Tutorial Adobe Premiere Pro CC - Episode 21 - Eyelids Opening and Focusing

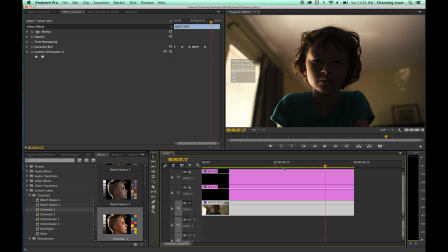I'm going to turn off these eyelids for a second here and do some effects on this. I'm going to turn off the Gaussian blur just for a sec so I can do some masking. But once you add the cinematic look here, cinematic one Lumetri look, it adds kind of this cool heavy contrast look. There's without, there's with. But the face is way too dark.
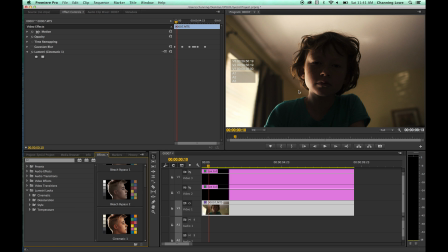So the way you can fix that, because the background is lighter than this face here, so we want to kind of bring out the highlights in the face without darkening the background. I'm going to go to the fast color corrector. I'm going to grab that and make this happen before the Lumetri hits.
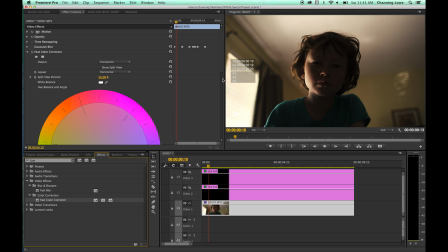I'm going to do a little mask on the face and not the rest of it. Because if you brighten the whole thing, it's going to really blow out the background now.
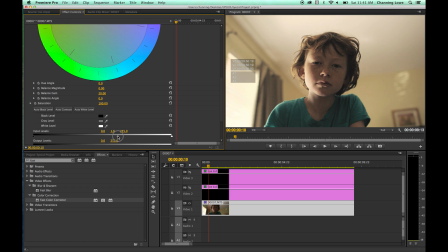On this fast color corrector, see if I brighten up the face just enough, this background is way too bright. So what I'm going to do is get the face just the right exposure here, right about there.
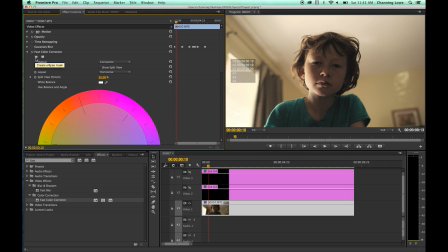I like that look on the face. And with the new 2014 updates, you can do this create ellipse mask on pretty much any effect that you have in Premiere.
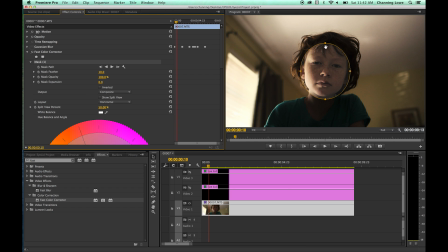So I'm going to hit create ellipse mask, and you'll notice it created this little ellipse for me here. Notice now the background is darker and the face is brighter. But now you can shape this to match the face here.
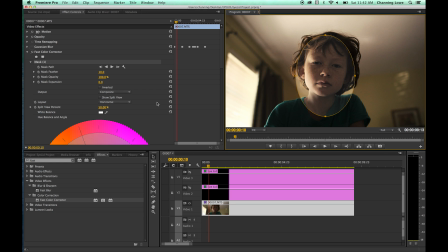About right there. And we can feather that edge a little bit. Feather that so it softens it off and kind of blends it in with the background there. There we go. Now look at this with and without. There's without, there's with. Now I'm not correcting. Keep in mind the color corrector, fast color corrector comes before the Lumetri.
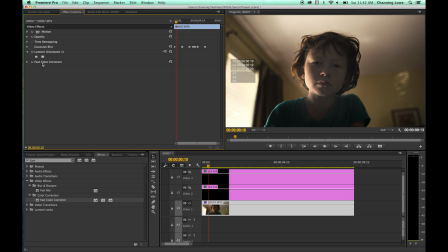If you do that afterwards, it's going to be kind of a distorted image, a flat distorted image, because it's correcting what Lumetri has already done, the darkening that Lumetri has done. That's like trying to fix a horribly underexposed shot, which this isn't. So I'm going to do the brighten it before the Lumetri occurs, Lumetri effect occurs.
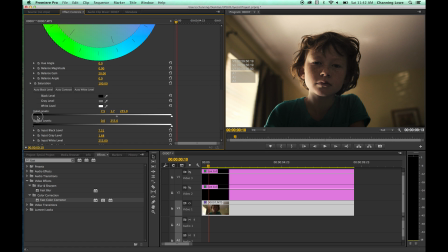I'm going to add a little bit more contrast to that clip just because that kind of destroyed it a little, or it made it too flat actually.
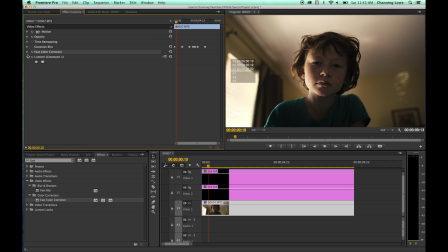So there we go. So the fast color corrector happens first. Let me show you. There's the fast color correction brightening up the face. There's the Lumetri. And without that, without the fast color corrector, it's going to be too dark. But now her face moves a little bit, so I'm going to track the face, get it to the very beginning,
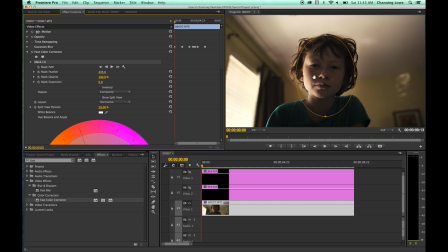select my mask there so I can see where it's at, position it over the face, and simply just press play right here, the track selected mask forward, it will track the face. Notice it's keeping this attached to her face, so her face will stay bright and you just won't see this obvious circle vignette.
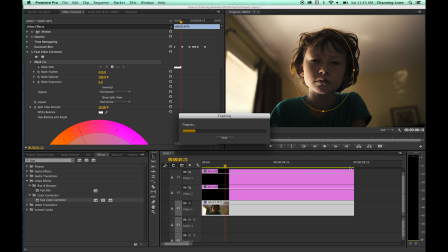Just placed it over the entire clip. So once that's done, I'll come back and show you the result with the eyelids turned on and everything. But now we've got a cool looking shot as opposed to just a normal video looking shot. So come back and show you this.
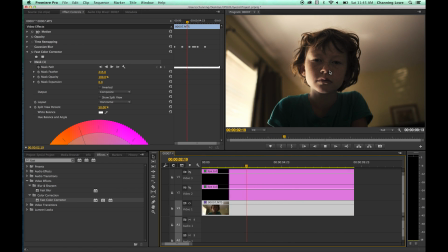Okay, now that that's done, as you play through it, you'll notice the mask tracks to her face and it keeps her face kind of highlighted so it's not so dark. So now I'm going to go back and turn on my Gaussian blur again so it goes in and out of focus.
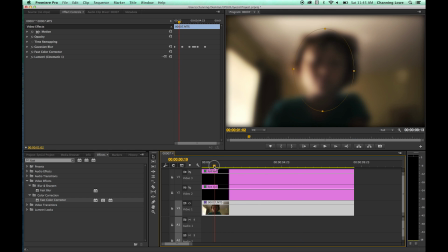There we go. And I'm also going to, oh, by the way, on the, if you see these edges kind of sinking in on the Gaussian blur, you can actually just go in and check mark repeat edge pixels.
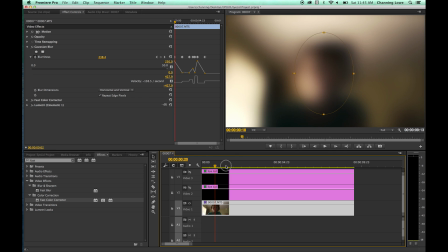I don't repeat these edge pixels that kind of blur into the image, and you can't really tell when it goes blurry that you have that edge anymore.
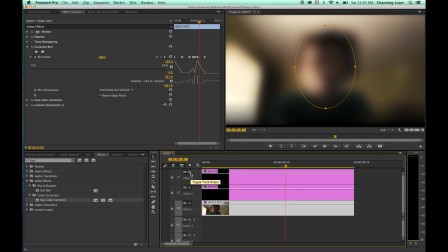So I'm going to now turn on my eyeballs, or my eyelids, and there we go.
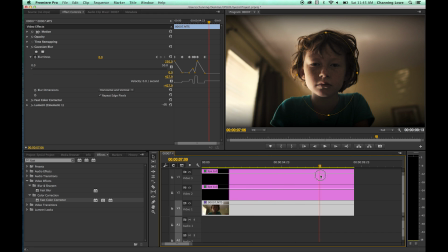So now we've got the blink, we've got the color correction, and there you go. So now I will export that out and I will play it back at the end of this clip.
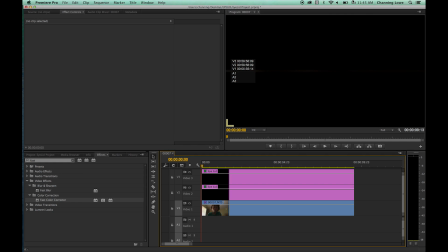So thank you for watching.